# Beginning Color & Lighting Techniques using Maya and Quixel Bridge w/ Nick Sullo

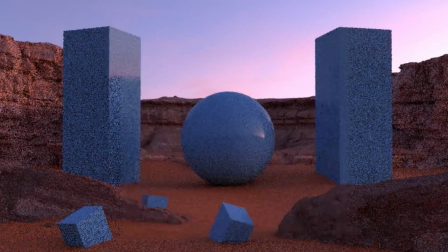Even darken the back one a little bit. if you bring down the value of this one right here we kind of start seeing the sphere a little bit more but now everything feels maybe just a little it's one of those like minute detail tweaks
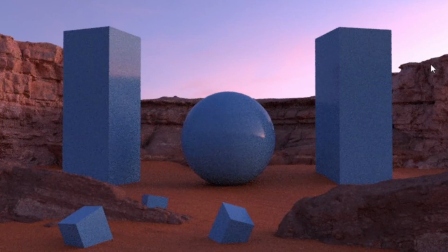kind of helps have a little more balance and composition in the piece now now you can kind of tell the difference between the sand and the rock formations with the rock formations now being just a little bit darker as
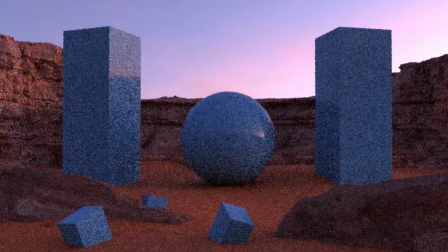opposed to being too bright before so
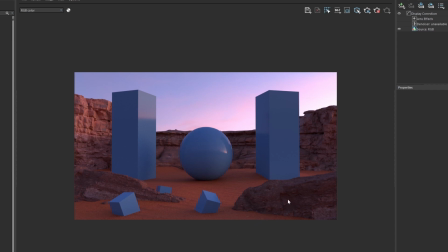maybe we can even play with the colors of the objects being blue maybe we can change the value and the saturation of them so say like we want the sphere to be where our eye focuses on we can actually kind of take these objects on the side and the cubes in the foreground
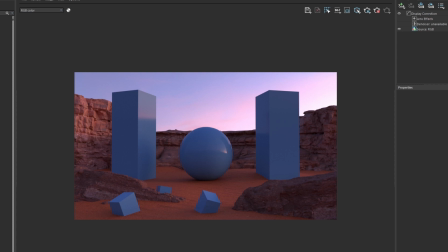and bring down the value but still keep it in within the blue colors so we'll go ahead and maybe introduce a new new colors for these rectangle shapes so
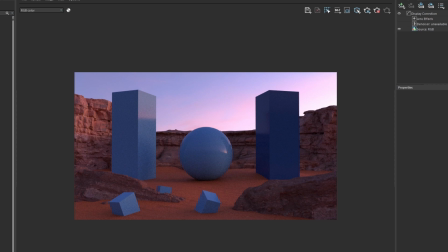yeah already the fact that we've brought down these colors for this uh we can start to already see like our eye would want to naturally go towards the sphere so we can
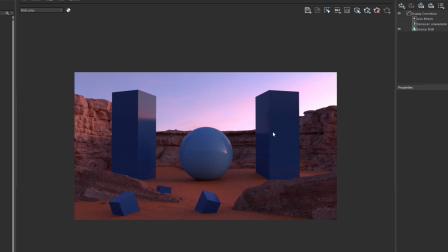really use color in the value within the blue spectrum but also have it kind of draw our eyes compositionally so we focus more into the centerpiece for say we want the sphere to be where our eye goes to right away so
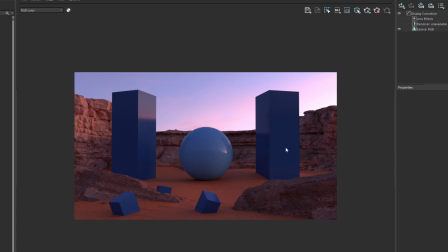we can really play with that with bringing down the value of these these cubes so
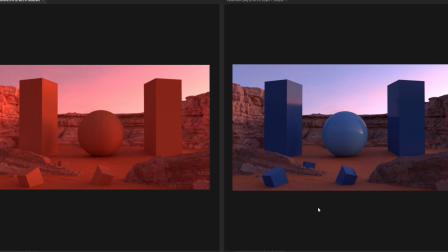i also want to show before and after of where we started with the monochromatic orange-ish red tone on the left and then the final image on the right. So already right away with adding and introducing these blue tones into the scene and bringing down the overall redness of the image,
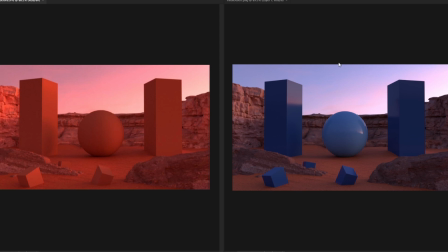the colors help with the composition overall. Our eye kind of wants to kind of gravitate towards the center and as opposed to on the left, our eye kind of wanders all over the place because the colors are way too similar in
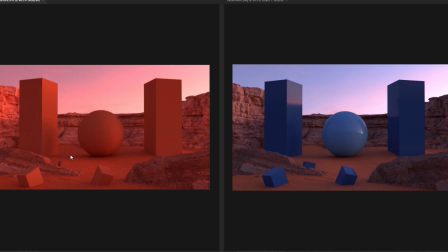terms of that and the objects start to get lost in the image as well so you can really kind of tell where color helps um lead the eye around the image or where you want your eye to go towards in an image and that's a really useful helpful thing to have with using color let's
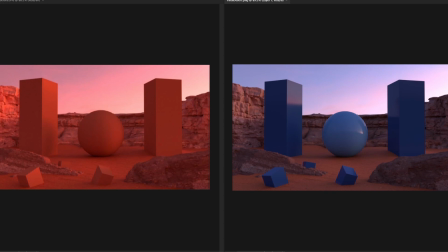go ahead and explore a little bit further with color in another scene so maybe something opposite of this late evening dry desert terrain and start introducing other color tones maybe you want to do something more moonlit cool tone so let's go ahead and jump into that right now i
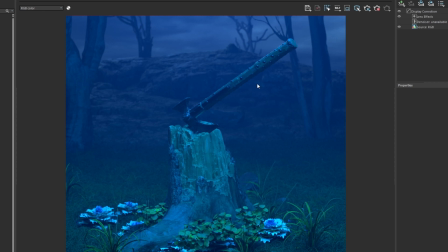went ahead and put this scene together using quixel bridge plugin from maya where i was able to drop in these different elements like the tree trunk and the foreground with the axe sticking out of it and a rocky forested background as well Let's go ahead and play around more with the colors and maybe introduce some other colors opposed to these cool tones.
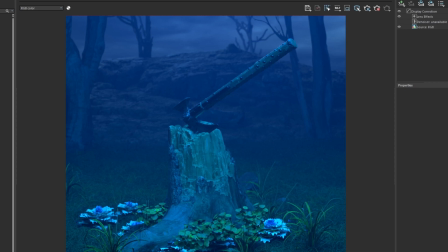So we can go ahead and bring in maybe a warmer color on screen, right?
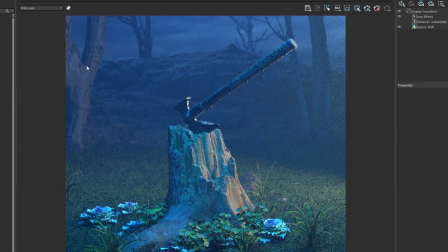And right away, what's really nice about this because, you know, it already has this cool tone in it.